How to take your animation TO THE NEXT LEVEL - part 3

talking in terms of going beyond just movement i'm not just showing animation where i portray weight but i show how the character is struggling or not struggling or overcoming the struggle while lifting something heavy so again instead of just standing here's the object i'm going to lift it what if you show how
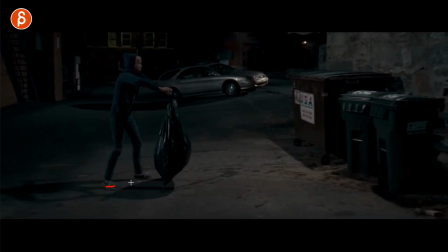the character gets there and again this could be cue contrast of fast fast fast fast fast slow move with her going ah so there could be already a lot of cute timing, cute information about the character, and contrast in timing, where you have quick, quick, quick, stop, and then you go into your wait assignment.
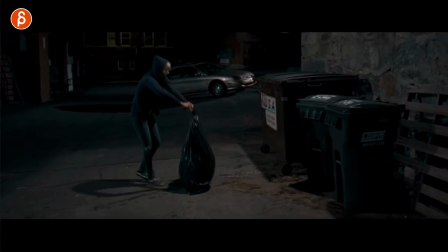She's very cartoony in her delivery. I mean, that's kind of the character in the movie, but it's very cool in terms of animation where clean silhouette holds that away from her.
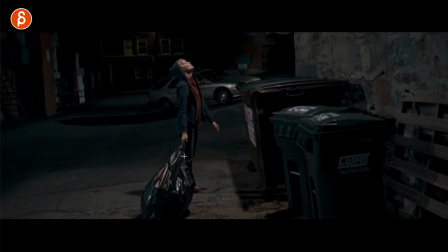As she stops, she is exhausted, and you got your C-curve and reverse C-curve. So that is very clear, very animation-y.
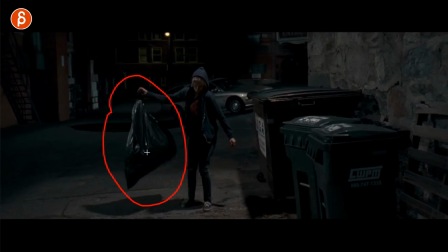And then she goes, okay, I got to put this and she lifts it up and it's a clear little pause of showing to the audience this is my object okay I'm going to put this into this so we know this has to go into here and there's a clear connection between that's the
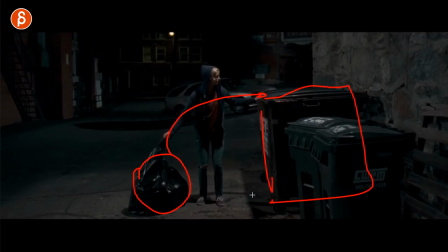object that I'm going to put this into here and that's where it has to go then she starts off and tries it and fails what I like a lot about that is a this introduces conflict. It doesn't work. She can't put it in. And now as an audience, I'm interested because that didn't work. What is she going to do? I'm more invested instead of just lifting the assignment or lifting the assignment, lifting the object and go, okay, that was a cool display of weight and I'm kind of done. You can show what it fails. And now you can show more about the character. If the character is exposed to a problem, to conflict, the character has to make a choice to solve that problem. So now as an audience, I'm interested, well, how is he or she going to solve that problem and depending on that choice we know more about the character one of the examples that I bring up in my classes which is kind of mean but it kind of it's an exaggerated point is if you have your computer on fire with all of your animation and you work on there and your puppies on fire which one are you going to save the computer no you're not you are saving the puppy of course but it always gets a reaction with my students because you know your character could be nice and save the puppy or could be the villain and save the computer and that's a future FNA your character doesn't always have to be nice you can also animate villains but going back to the conflict I like to see when a character is faced with a problem with conflict and seeing
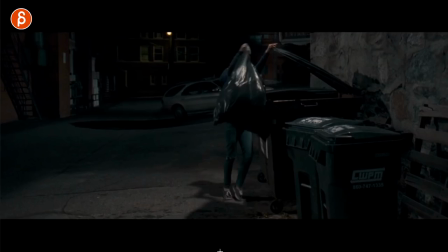the choices that the character makes to overcome that problem and in this case what I like a lot is that if you look at this she can't make it but she is not just giving up she does this and you can see for a couple frames she tries and tries and tries so
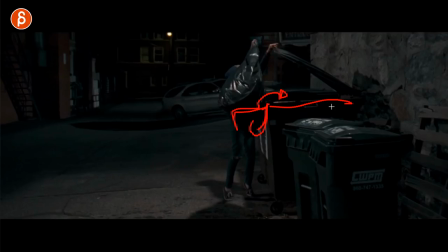even though it's very clear that this whole piece here is not going to go over into the container she is still trying which shows her character she is trying she's determined she wants to really fix this even though it's pretty clear it's not going to work and it's a showcase of her characters it's not just again lifting something heavy but no no i'm going to show you who i am so as she is failing with this we are
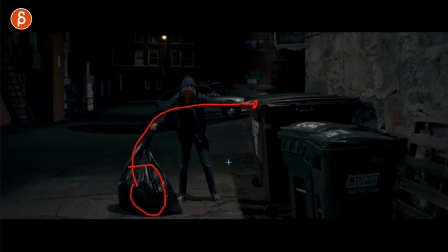clear about what we want to do again she brings it back this is what i need to do and i like those little things that little adjustment in the leg is it's not just A to B, it's kind of like this little detail work that I like in animation. And now she goes, all right, well, let me try something else. And that didn't work either. So instead of holding this, she lets go.
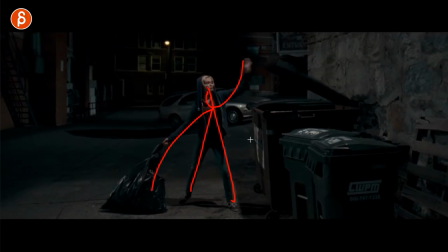And again, look at that super clear silhouette. It's beautiful. And then she fails. What I like about that is contrast. She's not repeating things over and over and over, which makes it boring. So I tried it one way. I got to try it a different way. And in your animation, you should strive for contrast. So there is texture to your animation, your character choices, to the visual poses, whatever you have, because if it's always the same thing, it gets kind of boring in one note. So in her case, she does change the approach to it, and it makes it more interesting, and it shows us that she can problem solve, and she has different creative ways of fixing that problem.
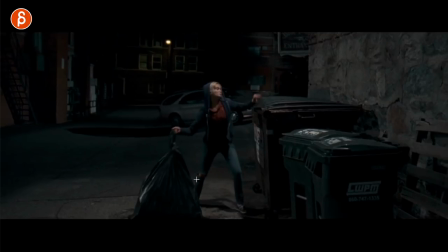Now, as she failed, she's going to try again, and this is where I would say, don't do this, and of course, the shot is already really, really long.